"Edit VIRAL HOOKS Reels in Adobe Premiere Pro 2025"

So you want to know how to edit viral hooks on Instagram? Well, I'm here to show you guys my secret formula to doing so. And to be honest, my formula is actually pretty simple. Like, it's pretty stupid simple.
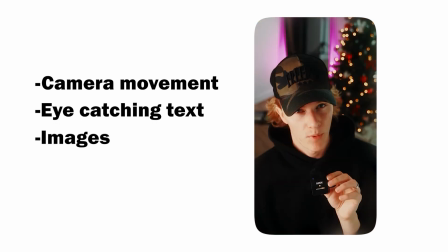(0:10)
It's literally using camera movement, eye-catching text and images, and then using sound effects to really tie everything together. Literally only three steps to making dope looking hooks. But before we go ahead and get into today's tutorial, I'll let you guys know that my name is Chris Boustedt and I run the Takeover Shop.
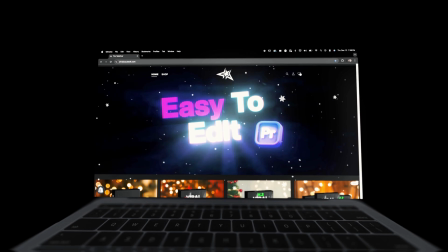(0:26)
We're editing assets and presets for content creators just like you to edit faster and better. And if you're watching this video before Christmas, then I'm actually doing a huge holiday sale. So if you want to go ahead and get any of my preset packs, they are heavily discounted during these next couple weeks. So save time, save money, go ahead, check out the link down in the description below and cop some dope editing packs. But with that out of the way, let's go ahead and get straight into today's tutorial. All right, guys.
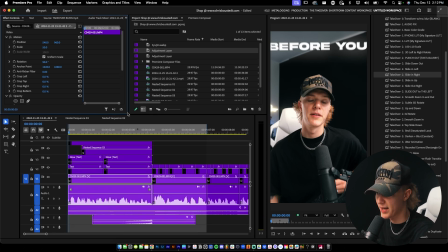(0:50)
So I actually have a hook that I literally just made in like probably 5 to 10 minutes, super slight.
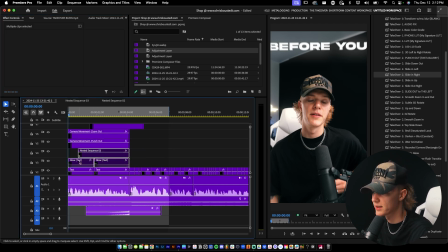(0:58)
And I really wanted to just break down all that was really going on. So let's actually go ahead and watch it first. So you guys can see that like this is a pretty goofy like hook, but it uses all of these steps in like my formula.
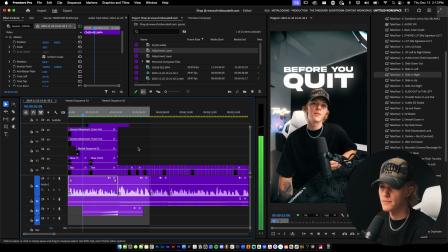(1:09)
So let's go ahead and play it through.
Before we quit, let me tell you something I wish I knew before I got started in business.
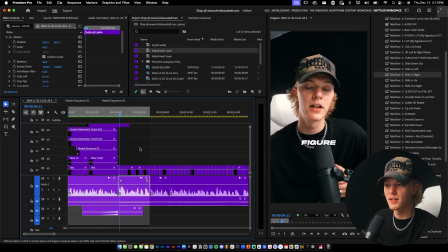(1:15)
Okay, so it's like literally such a goofy hook, but I mean, if I was scrolling, I would probably sit down and watch like that entire hook and be like, okay, cool, like I'll give it a shot. Or if it's just not the type of video I want to watch, then like I'll probably just skip by.
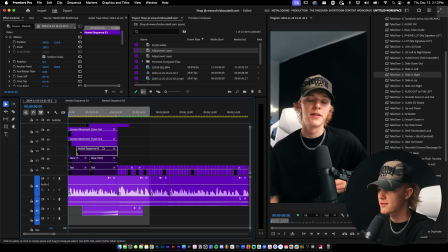(1:27)
But I want to show you guys sort of the elements to the hook so that way you guys can see what's really going on and just really break it down, because I feel like editing tutorials like tactical information is amazing, but I have so many of those. So this video, I really just want to like break down sort of how I edit hooks and how I make them look more visually appealing rather than just a basic,
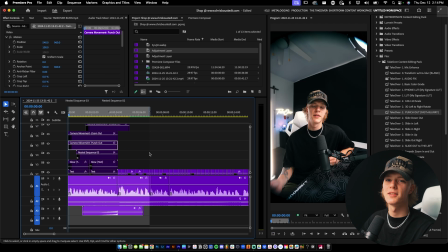(1:47)
you know, text on screen hook. Okay, so the first thing that I like to do for my hooks is add some camera movements, right? So the first thing that I like to do is go ahead, drag and drop an adjustment layer into my timeline. These are all adjustment layers just renamed, just so that way you guys can see what's going on for tutorial's sake.
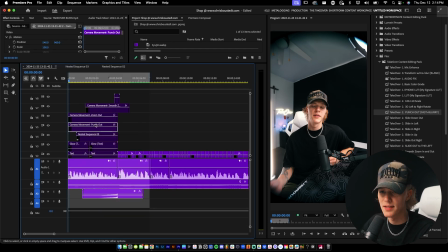(2:01)
So my first camera movement is always a punch out, and what this does is it really like stops people from scrolling by. So I'll show you guys what that looks like.
Before we quit, let me tell you something.
So it's just something to get someone's attention really, really quickly.
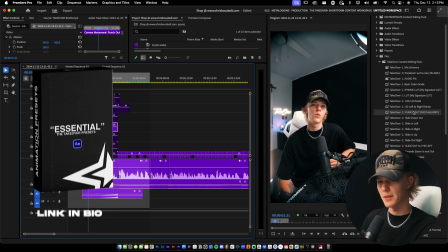(2:14)
By the way, this preset is inside of my Takeover content editing pack. If you guys want to go ahead and cop it, really great deal. Especially right now, go cop it. Link will be down in the description below. So that's the first movement that I always include.
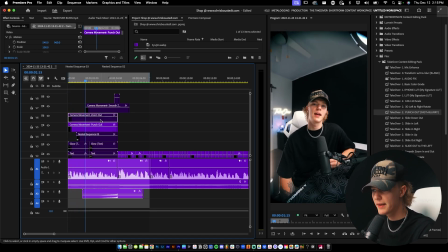(2:27) Before we quit, let me tell you something.
And then I like to add like a subtle zoom out. So this is without the punch out. This is the zoom out.
Before we quit, let me tell you something I wish I knew before I got.
You can see it's a super subtle zoom out. Let's combine these as well.
Before we quit, let me tell you something I wish I knew before I got.
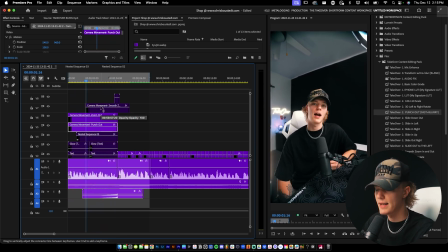(2:43)
Zooming out, zooming out, zooming out. And that's really, really clean. Now I actually added like a third camera movement. Now this is all scenario based on this third one. Like these two I always add, but this one depends on the hook.
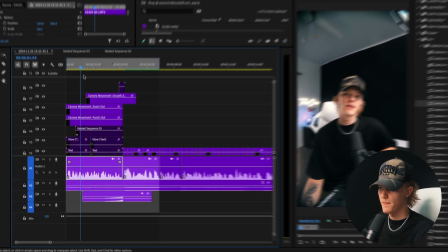(2:56) So I'll just go ahead and show you guys something I wish I knew before.
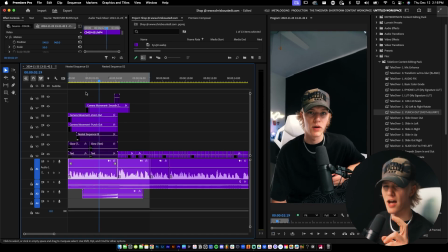(3:00)
So when I say wish I knew, like that's kind of like a second like half of the hook, I guess, or like a big point that I make.
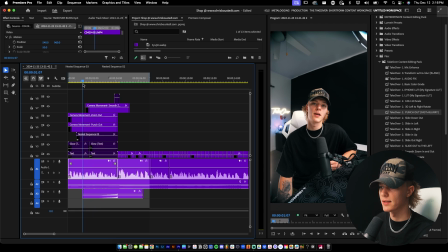(3:07)
So I really wanted to use my editing to really like push that narrative forward, I guess, in a fancy way of saying it. So this is with all camera movements.
Before we quit, let me tell you something I wish I knew before I got started in business.
Now you can see that's already looking so much more dynamic than just a boring, like just stagnant clip. Now let's go ahead and throw on the overlay.
Started in business.
Big transition overlays are honestly banger, so you need to go ahead and get yourself one. If you don't have one, Takeover starter kit right down below. You can grab my free overlay.
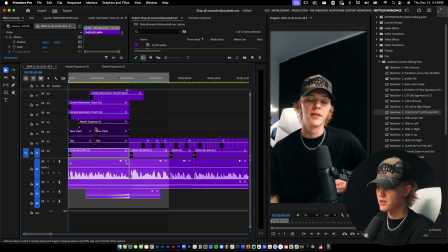(3:36)
So now this is where sort of like the hook actually starts to make sense, is your text.
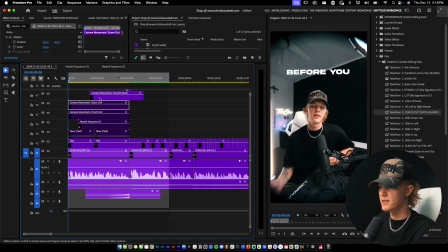(3:42)
So I went ahead and added some text. Let's go ahead and just get rid of all the camera movement so you guys can see what the text looks like, just bare.
Before we quit, let me tell you something I wish I knew before I got started in business.
So my key thing with text is just format it in a way that it looks unique and like interesting and fun.
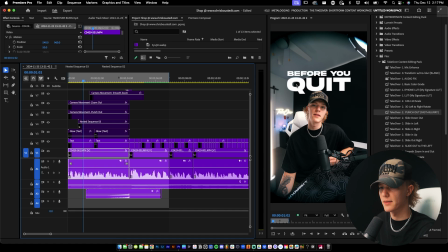(3:59)
So I did like small, and then I just made this like match the same length as here. So it looks really good.
Before we quit.
And then I also applied like a slide in animation to this word quit.